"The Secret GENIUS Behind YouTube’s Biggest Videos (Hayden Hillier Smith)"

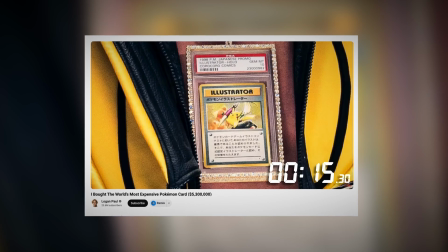247s
In Logan Paul's Pokemon video, it's like the viewer is strapped to a seat of anticipation, climbing second by second towards a big drop.
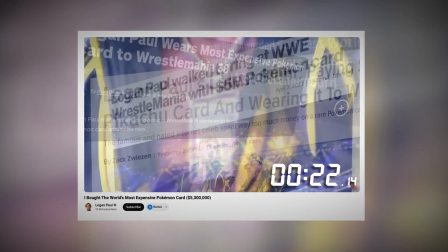255s
And after the intense build up at 21 seconds, we hit the peak and dive down into Logan's backstory,
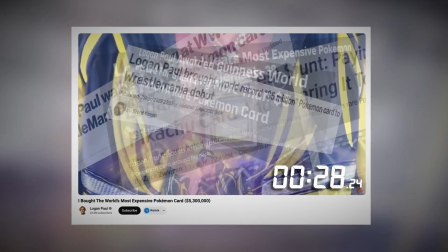261s
plunging into the heart of the video, the why behind his hunt for the $5.3 million Pokemon card.
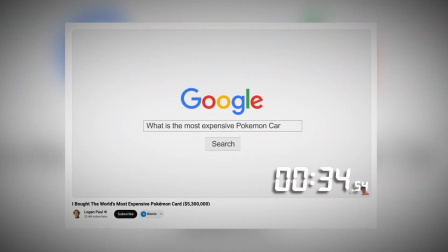267s
The edit gives this feeling of descending at high speed, with a rush of Pokemon cards and search results flying past the viewer.
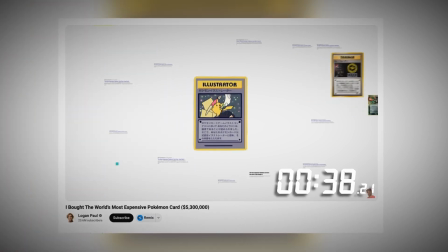273s
The adrenaline-fueled intro gives the viewer a sense that the video is going to be exciting, filled with plenty of emotional twists and turns.
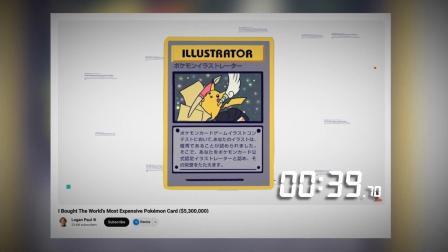280s
But that's when we hit the first major stop. Suddenly, you're face to face with the stakes, the rare, priceless Pokemon card Logan is chasing.
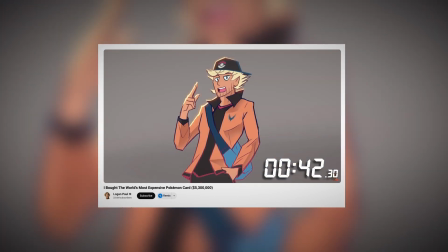288s
The ride picks up once again, with Hayden's cuts and Pokemon-style animations adding pace,
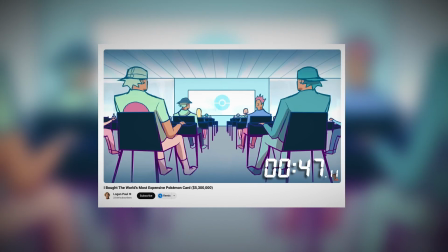293s
thrill, and nostalgia to the video, all tying into that key word, emotion.
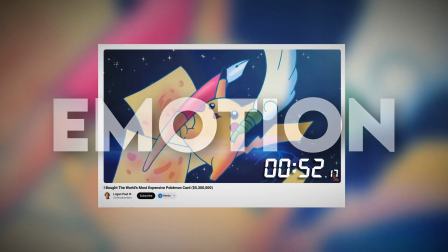298s
As Logan teases the mystery, the rarity, the unknown number of copies of this card,
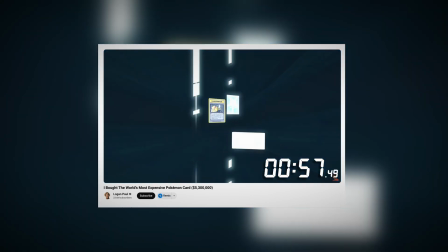303s
the edit takes the viewer to the final climb of the intro, leaving viewers on a cliffhanger.
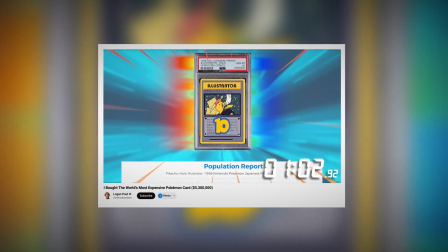309s
At one last descent, Hayden stops the rollercoaster intro at the goal.
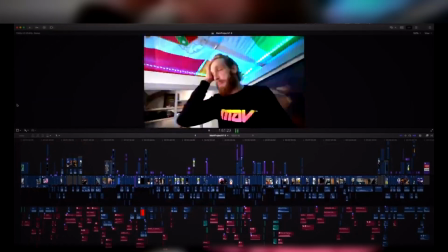314s And I wanted one.
In just a minute and 40 seconds, Hayden's editing doesn't just capture your attention, it demands it. The editing has whipped the viewer through peaks, twists and drops that keep the adrenaline pumping,
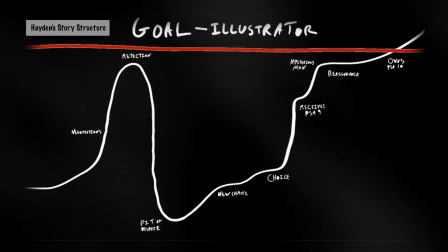326s
and by the time the intro ends, you're not just watching, you're strapped in, fully committed to the rest of the ride.
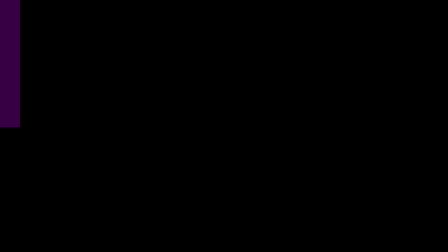333s
Which brings us to our first lesson, emotion, the real engine behind Hayden's method.
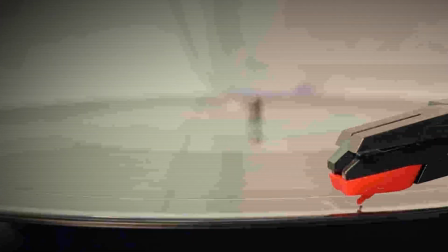337s
The one thing every human being has in common is the capacity to feel. Every interaction we have is tied to emotion.
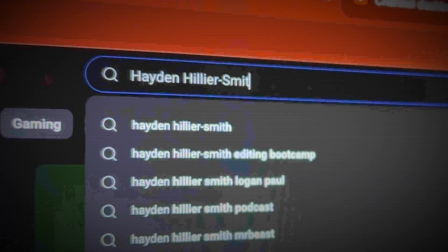344s
It's instinctive, and it's Hayden's deep understanding of this universal truth that helps him to create videos that resonate with viewers.
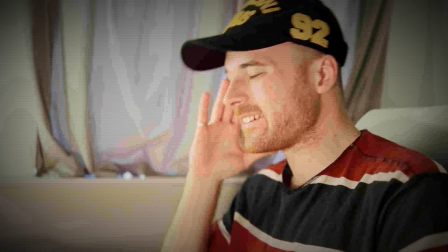352s
His edits don't just entertain, they leave lasting impact, making viewers want to come back for more,
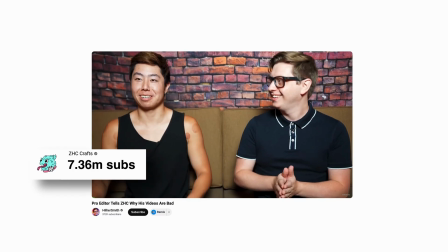357s
even inspiring the biggest creators to rethink their editing strategies.
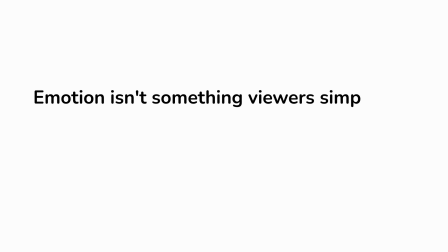361s
But here's the thing, emotion isn't something viewers simply feel, it's something they have to believe first.
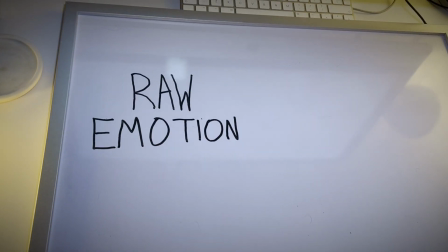368s
Hayden's genius lies in translating the raw emotions of the creator into something the audience truly believes,
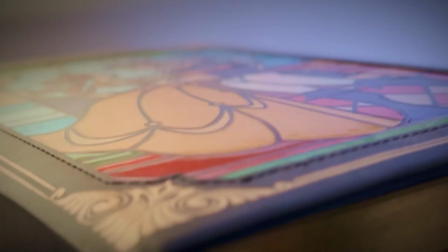374s
and he does this by mastering two core principles. The first is story showing over storytelling.
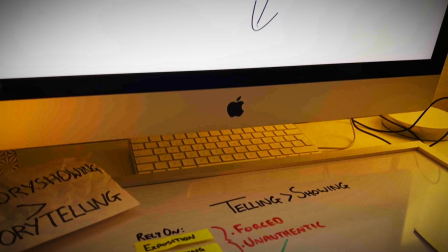380s
Many creators fall into the trap of telling their audience how they feel instead of showing them how they feel.
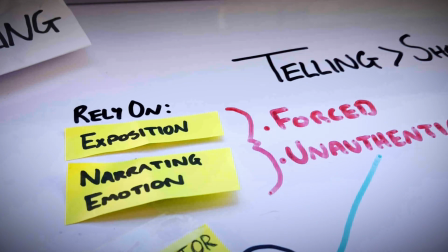386s
They rely on exposition and narrating their emotions or experiences,
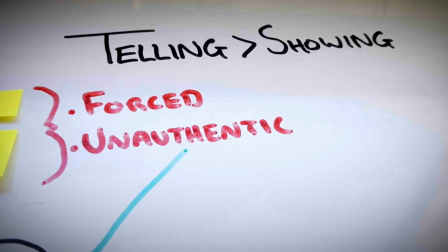390s
which can feel forced and unauthentic, which leaves the viewer disconnected and unengaged.
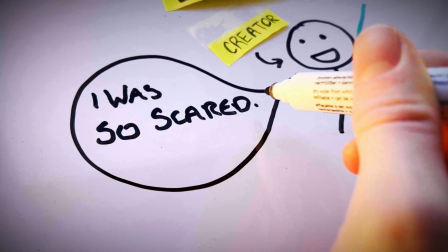396s
Imagine watching a creator say, "I was so scared," but their tone, body language and visuals don't match the statement.
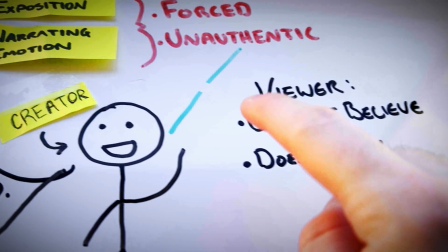403s
You don't believe it, so you don't feel it. Without the emotional connection, viewers lose interest and the retention rate suffers.
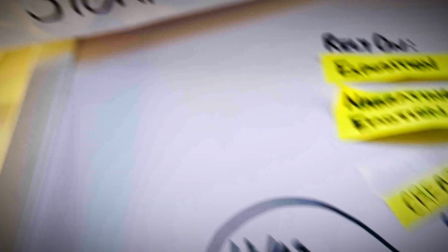411s
But Hayden uses an approach which helps to improve the believability of the emotion on screen through story showing.
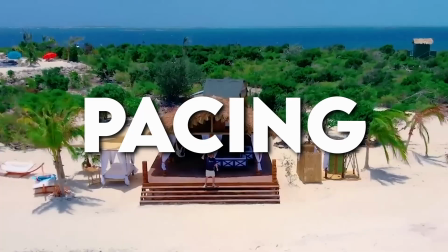417s
Instead of telling, he builds emotion through visuals, pacing and subtle cues that show how the creator feels.
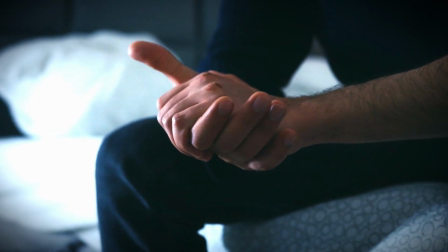424s
A nervous glance, a shaky hand, or a sudden pause in rhythm.
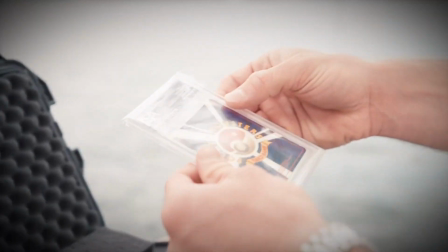429s
It's about immersing the viewer in the emotion. But how do you make the audience feel something without saying a single word? Well, most creators don't realise the power of using juxtaposition, placing two shots next to each other to create meaning.
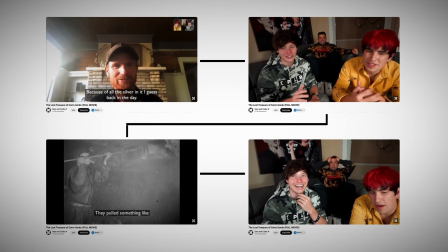443s
Without understanding how shots work together, videos can lack emotional depth and feel flat.
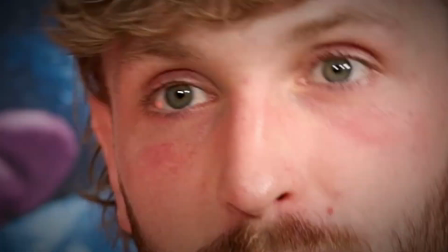448s
For example, you might have a shot of a creator's neutral face.
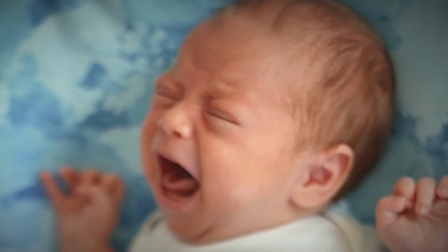451s
On its own, it doesn't mean much, but when it's paired with a shot of a crying child, the audience feels sadness.
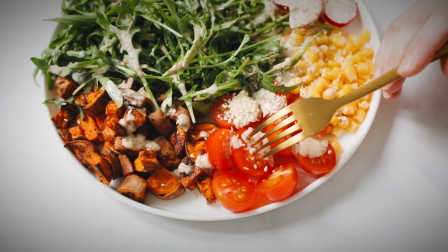458s
Pair that same face with a plate of food and it shows hunger.
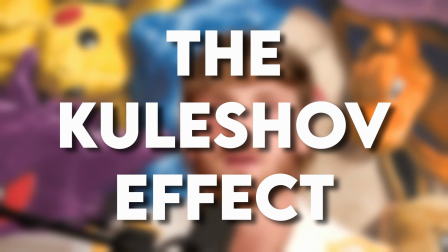461s
This is the Kuleshov effect, and ignoring it means missing out on a huge opportunity to translate emotion through visual storytelling.
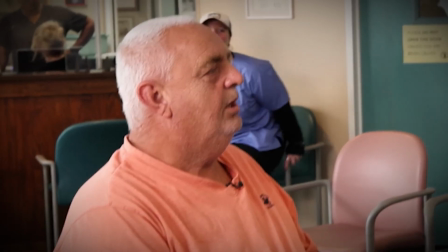469s
Hayden uses this principle like a true master.
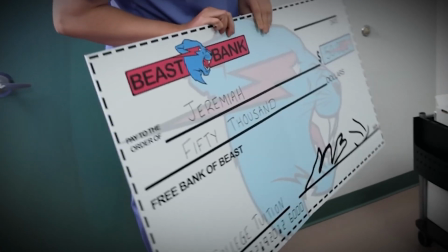472s
He crafts emotional sequences pairing contrasting shots that force the audience to connect the dots themselves.
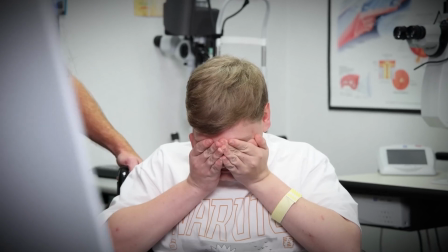479s
This subtle manipulation of meaning makes viewers feel emotion rather than having it spelled out.
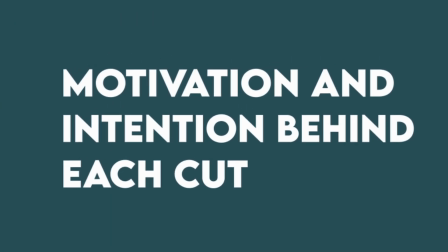484s
But there's another emotional retention principle that Hayden uses. Every single cut must have a purpose.
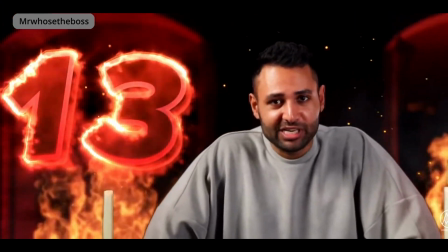491s
Editing isn't just about trimming the fluff or adding flashy effects to keep the algorithm happy,
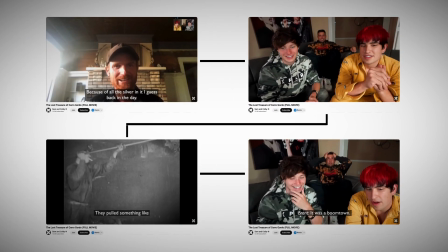496s
it's about creating a conversation between the shots, where every cut has intention and every transition serves a purpose.
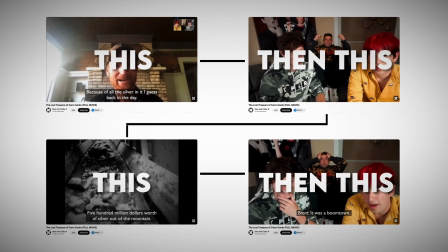504s
If this happens, then this happens. That's the core of Hayden's approach.
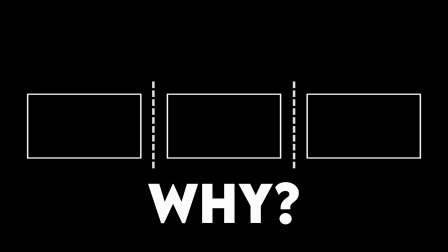509s
Every cut needs to answer the question, why is this shot here? What does it say about the next?
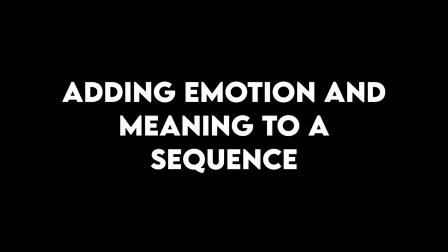514s
Let's break it down. Adding emotion and meaning to a sequence. Imagine you're editing a sequence.
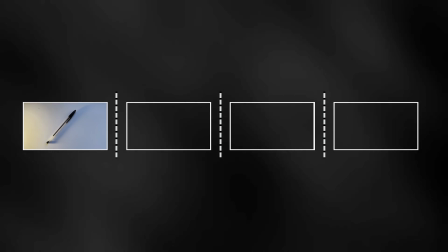520s
You start with a shot of a pencil, then cut to some paper. Okay, but why?
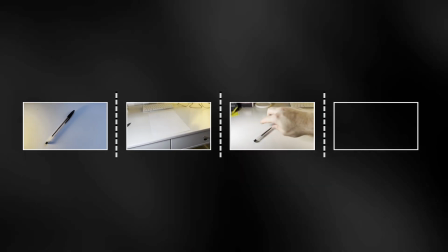525s
What story is that sequence telling? Now imagine adding a third shot, a hand picking up the pen, or a face in deep thought, followed by a shot of the paper.
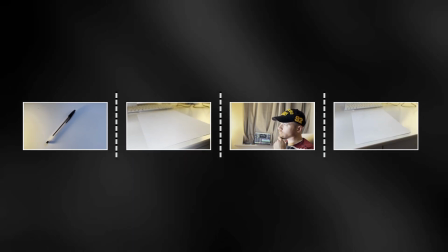534s
Suddenly the sequence transforms from disconnected visuals into a conversation. The shots begin to speak to each other, crafting a story without needing a single word of narration.
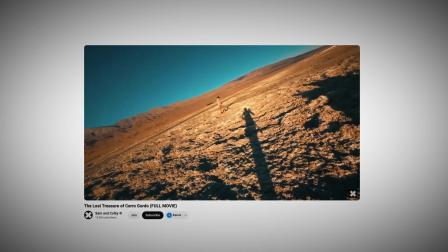545s
This is the power of intentional editing. Hayden ensures every shot builds on the last, triggering emotions that pull the viewer deeper into the video.
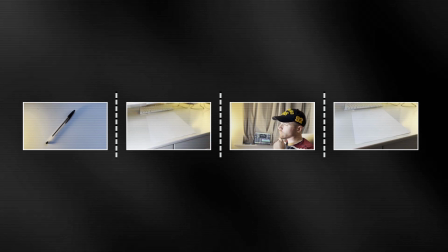553s
But here's where it gets really interesting. The music you pair with those shots can change the entire meaning of the sequence.
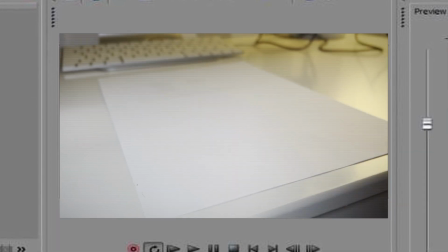560s
Play an uplifting score, and it feels like the character is about to write a master plan for their life.
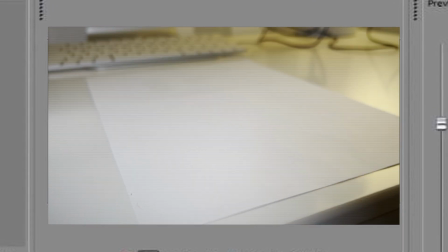567s
Add a soft, nostalgic tune, and it feels like they're writing a heartfelt love letter.
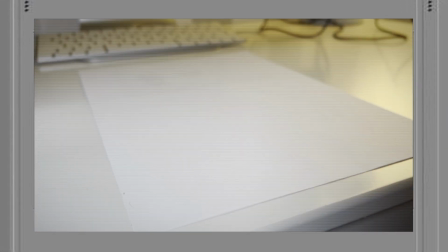575s
Using eerie tones makes it feel like they're writing a confession that could change everything.
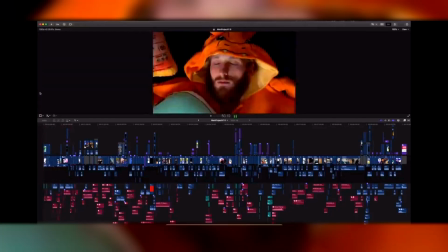582s
By intentionally choosing how each cut contributes to the narrative and how music motivates that story,
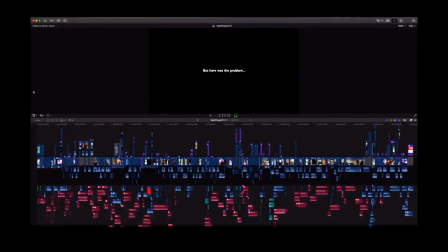588s
Hayden's edits impact viewers far more than motion blur on a piece of text or fancy transitions ever could.
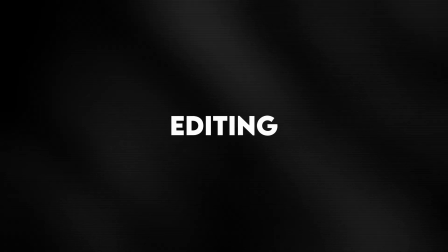594s
But one of the hardest parts in editing is letting go of the shots you love.
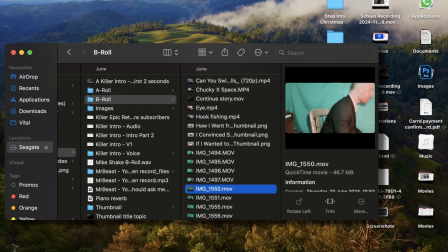599s
You spend hours perfecting a scene, but when you watch the final cut, something feels off.
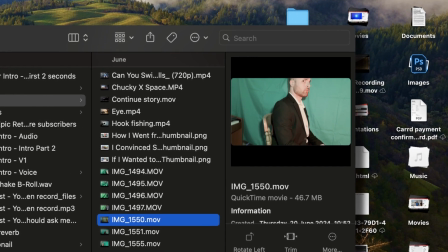604s
The pacing drags or the emotion doesn't hit as hard as it should. Why?
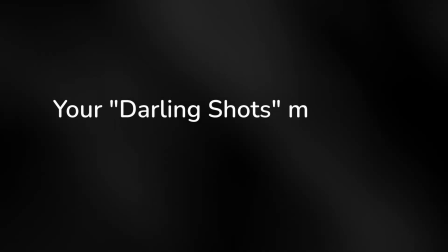608s
Because those darling shots, the ones you love the most, might not actually serve the story.
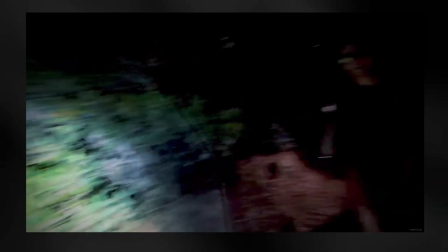614s
Hayden understands that holding on to unnecessary shots slows the pacing and dilutes the emotional impact of your edits.
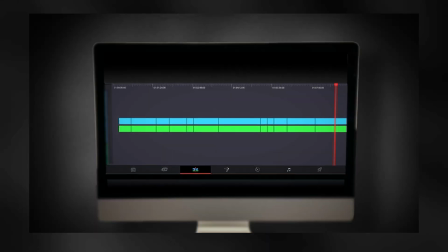622s
It's tempting to leave in that beautiful drone shot or clever transition you worked so hard on, but if it doesn't move the story forward, it's dead weight. It has no reason to be there. And your audience will feel it, which leads to a drop in retention, and the video won't resonate the way you hoped.
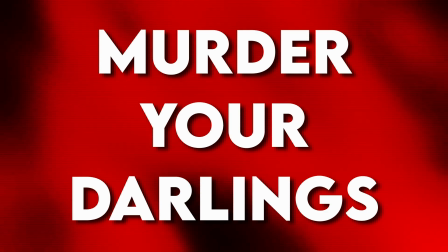638s
You see, Hayden swears by the principle of murder your darlings.
I mean, I shot that intro probably 17 times. That feels like a murder your darlings moment. You put in a lot of effort to get that shot, so you feel compelled to put it in the edit.
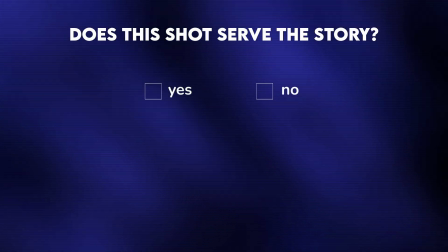651s
Every shot must pass one test. Does this shot serve the story? Does it increase the believability of a certain emotion?
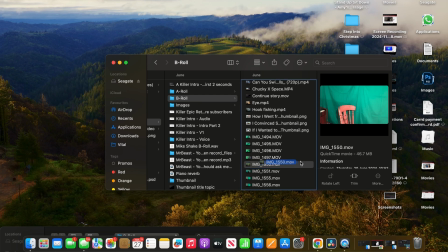658s
If it doesn't, it has to go, no matter how much effort went into creating it.
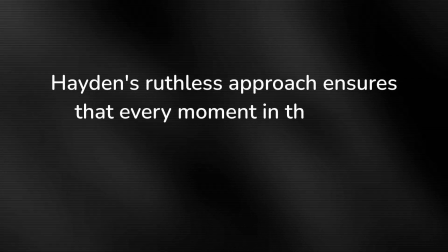662s
This ruthless approach that Hayden has ensures that every moment in the video is intentional, purposeful, and emotionally impactful.
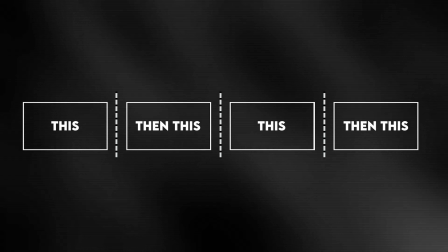670s
By treating editing as a conversation and cutting ruthlessly, Hayden ensures his videos do more than just retain viewers,
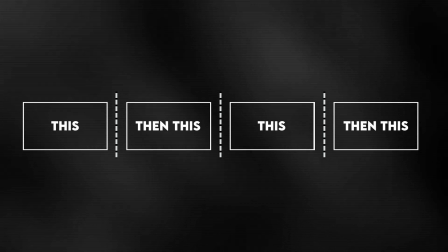677s
they captivate them, keeping them emotionally invested throughout the entire video.
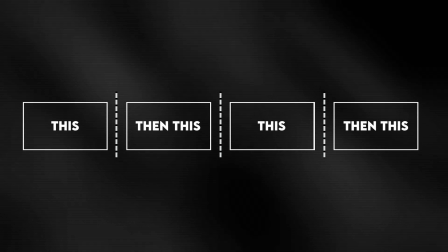682s
But there's a technique just as powerful as continuing the conversation with another shot, which is leaving a scene open-ended.
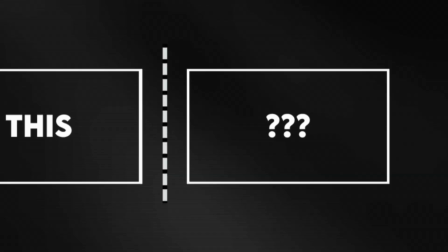688s
Not every shot needs a response.
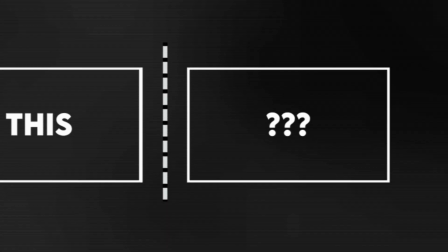691s
Leaving a scene open-ended gets viewers asking questions and sparks curiosity, making the viewer want to find out more. But if there's one thing that keeps viewers glued to a video, it's tension.
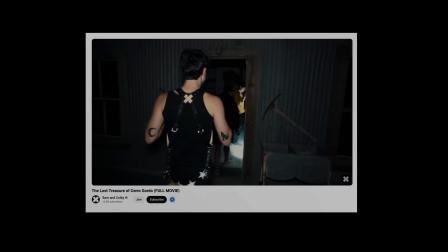703s
Without it, viewers get bored and click off the video. But Hayden has mastered the art of using stakes to create tension.
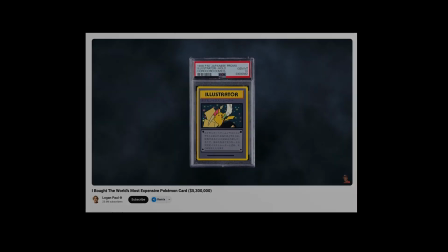709s
Whether it's Logan Paul hunting for a $5.3 million Pokemon card or a creator attempting an impossible challenge,
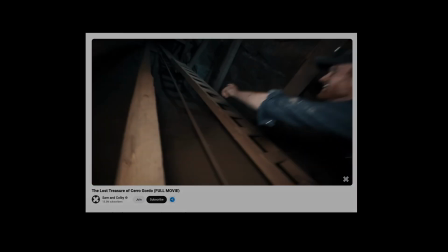716s
Hayden makes sure the stakes are crystal clear from the start. But here's the key.
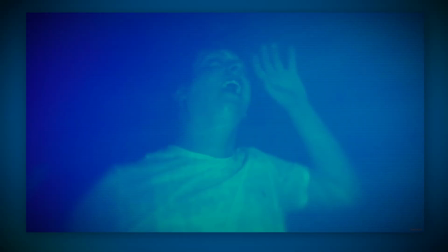720s
Stakes aren't just about life or death situations, they're about giving the viewer a reason to care.
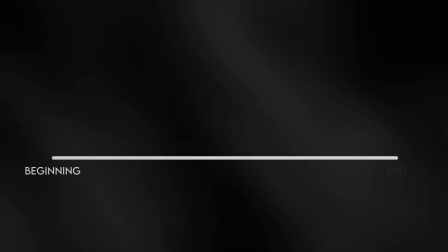727s
But why are stakes so important for retention?
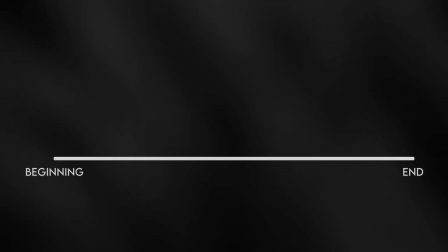730s
Well, when viewers don't know why they're watching, their attention drifts, they click off the video and move on to something else.